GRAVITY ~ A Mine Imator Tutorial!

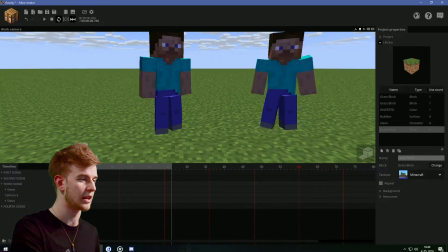251s
So it's not really supporting his stance at all, which is also contributing to the gravity. This Steve looks like he's actually standing on his legs and he has the gravity.
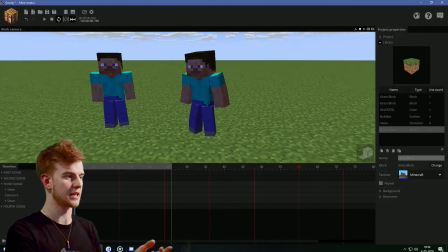260s
He's well balanced. This guy is much more convincing than his left counterpart. This leg is bent.
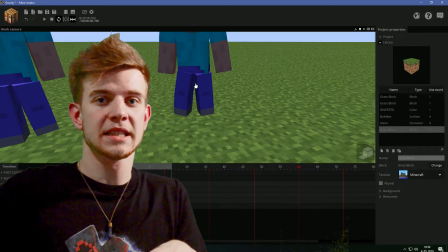265s
This leg is extended. So it can actually support his weight. Both his legs are on the ground because he needs a contact, he needs to be standing somewhere. 3D animation is hard because you need to convince the audience it's all real, and realistic at least.
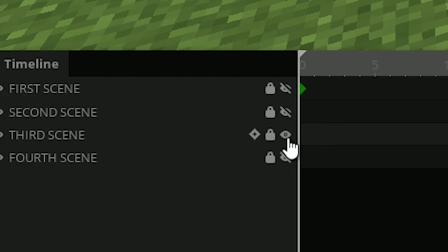277s
So the gravity and the physics need to be done right. If I close the third scene and open a fourth scene, we have a similar issue here.
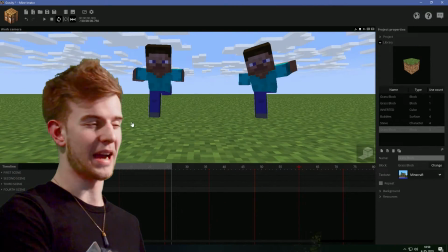284s
The balance. Once again, one of them is good, one of them is bad. Let me spare you the issues and let's focus on this one first. What's wrong here? I don't see anything wrong. Yes, you do. Stop saying that. You do. something is wrong. Something
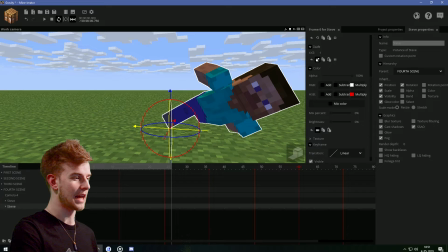296s
This guy, you know what's gonna happen to this guy? This is gonna happen to this guy, because this guy has no balance with it.
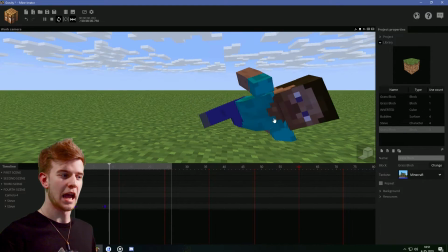302s
I'm gonna animate him. This is what's gonna happen. This guy's gonna flop over.
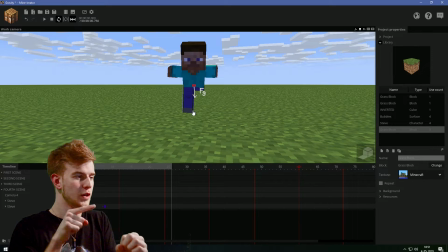305s
If you take a look where central point of mass is, the most mass is concentrated in this point here, and the contact area of the feet is here.
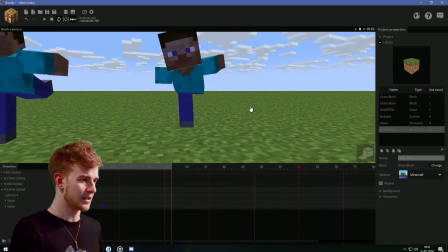313s
That's gonna fall over, son. If we take a look at the other one, the central point of mass is in here, and the leg is in here.
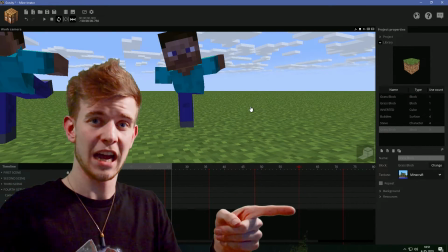319s
Alright, yeah, it's still kind of a risky one, but this guy would stand straight much longer than the other one.
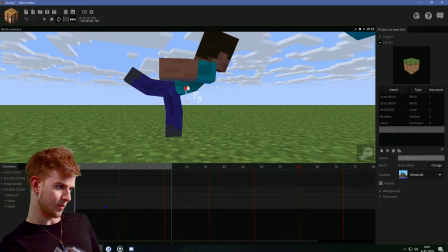326s
If you look at him from the sideways, though, as well, like, the center of mass would be somewhere here, which kind of would make him fall over, so I guess I messed up this one.
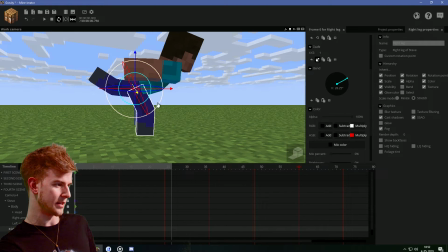333s
This leg should be like this, if you really want a solid stand. No, no, don't mess with the other axes.
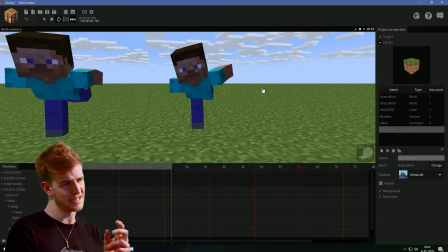339s
This is not well balanced. Maybe from this angle, it kind of still doesn't seem too balanced, but it's way better than what we have here.
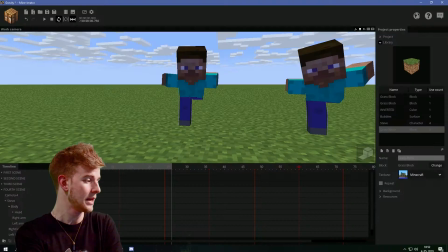345s
I hope you understand the contents, because now I'm gonna throw all these scenes away, and I'm gonna try to animate a block falling over with the physics of the gravity, and you're gonna watch me do it because you clicked on this video.
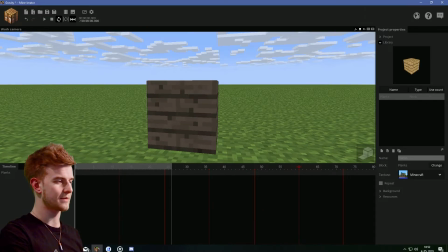356s
For starters, I wanna take a block. I'm gonna use a planks block so it don't overuse the dirt block all the time.
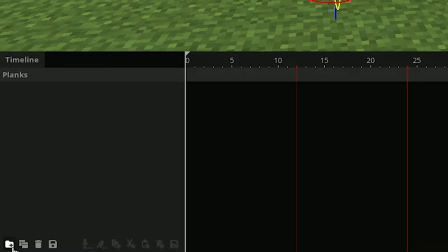363s
Okay, this planks should be in a folder. Call it gravity for now.
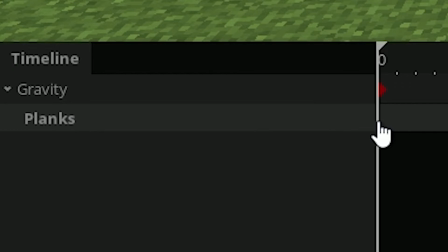368s
I usually just call it the same way as I called the other one, but I'm just gonna go with gravity this time.
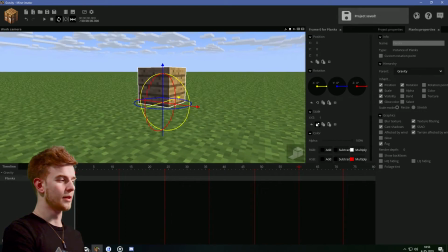372s
So if I want to make the planks block rotate, I probably need a better central rotation point because I don't want my block to be spinning around an invisible axis, but itself. So let's put the custom rotation point to 888 so it's in the center. And the main folder should also be in the center of its mass.
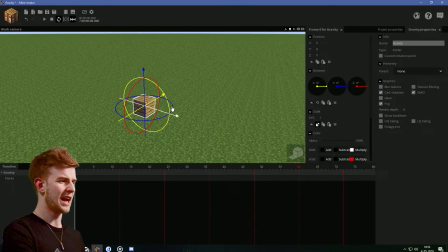389s
So I'm gonna raise this up by 8. So now this is my block, this is how it is. Actually, I wanna position it somewhere because this is gonna be my animation altogether.
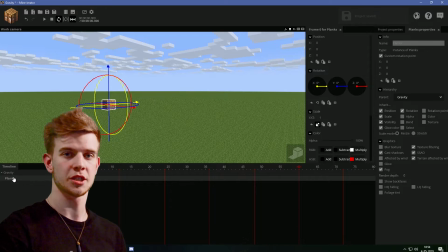396s
So the gravity is only gonna go up and down. The rest of the block is just gonna go horizontally and spin because the spin is also linear. It always rotates the same way. So I wanna make my block fall. One useful tip before you start, I just cut this mid-sentence because I need to say this.
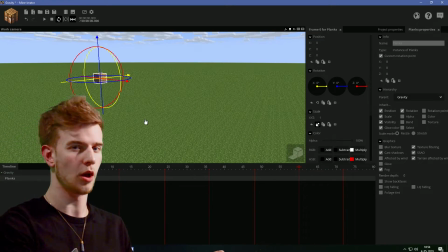411s
Imagine the block falling in your head to see how long it's gonna take for the block to actually hit the ground. I want my block to hit the ground at 10 because that seems like a realistic tempo.
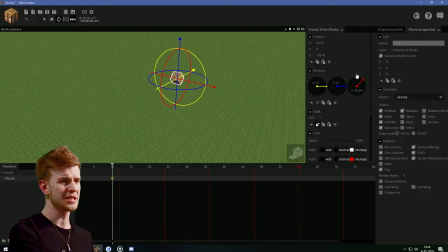420s
So just move it horizontally, not vertically, only horizontally, and just mess with the rotation values because this doesn't matter at the moment.
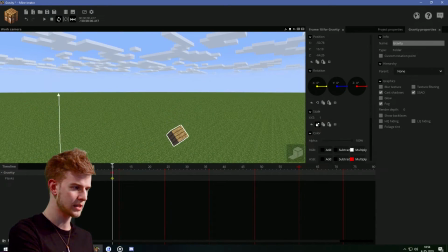426s
And then move the folder block downwards until you actually get a point of impact.
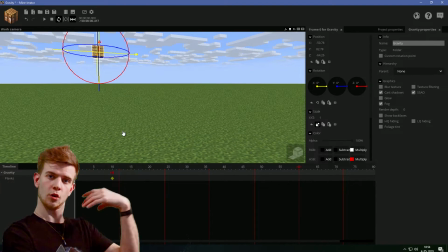431s
And then the gravity should slowly be applied. So this is gonna be an ease in.
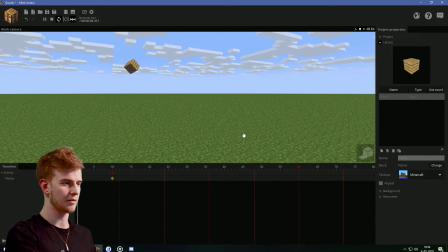436s
If I play this, yeah, the block looked like it's falling down.
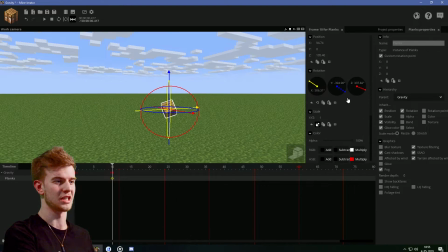440s
The tempo is realistic, but I think the spin is a bit too much, unless you want really quirky and decrease the spin a bit.
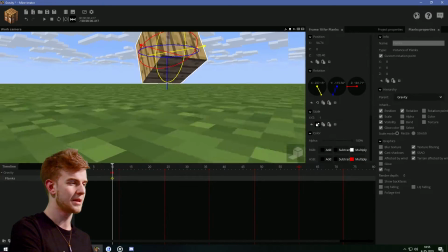446s
I can hear my accent now. This is a realistic block falling, but now that I messed with the rotation, I should probably adjust the whole gravity thing.
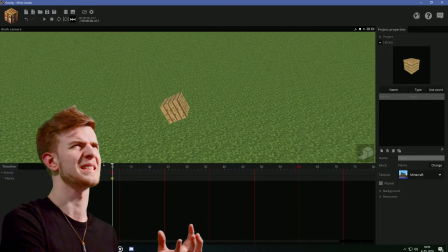453s
Yeah, it's close enough. Let's not be too perfectionist. What am I saying? Oh, this water is not good.
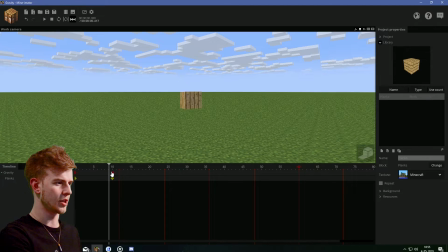459s
The block is falling from this direction, and it's spinning in that way.
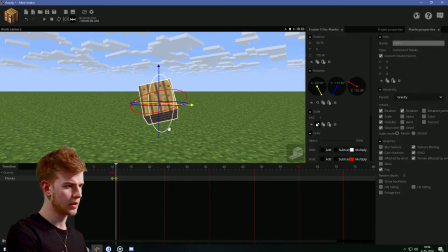463s
You gotta think, what would the block really do? The block would turn like so, face first into the floor.
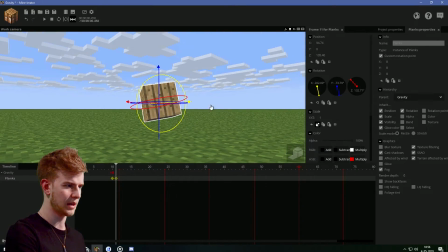471s
Actually, no. It would rotate like this, but I need to get this face downwards.
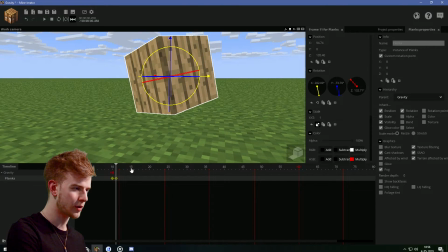476s
You see, this seems okay. I need to get this corner down to the ground, because that's how the block would react.
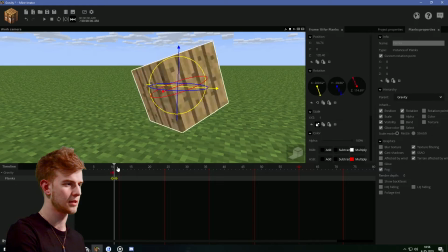482s
Okay, so I'm rotating these other two axes until I get it right, so this. The block hits the floor, bam, and rotates down to hit this one.
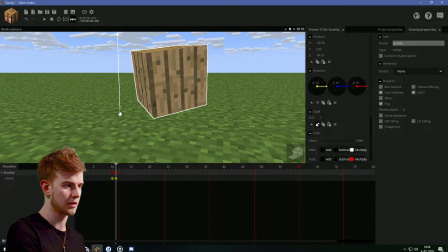490s
So the gravity is once again gonna be eased. So I'm just positioning this until it hits the floor there, and the gravity is gonna be eased in again.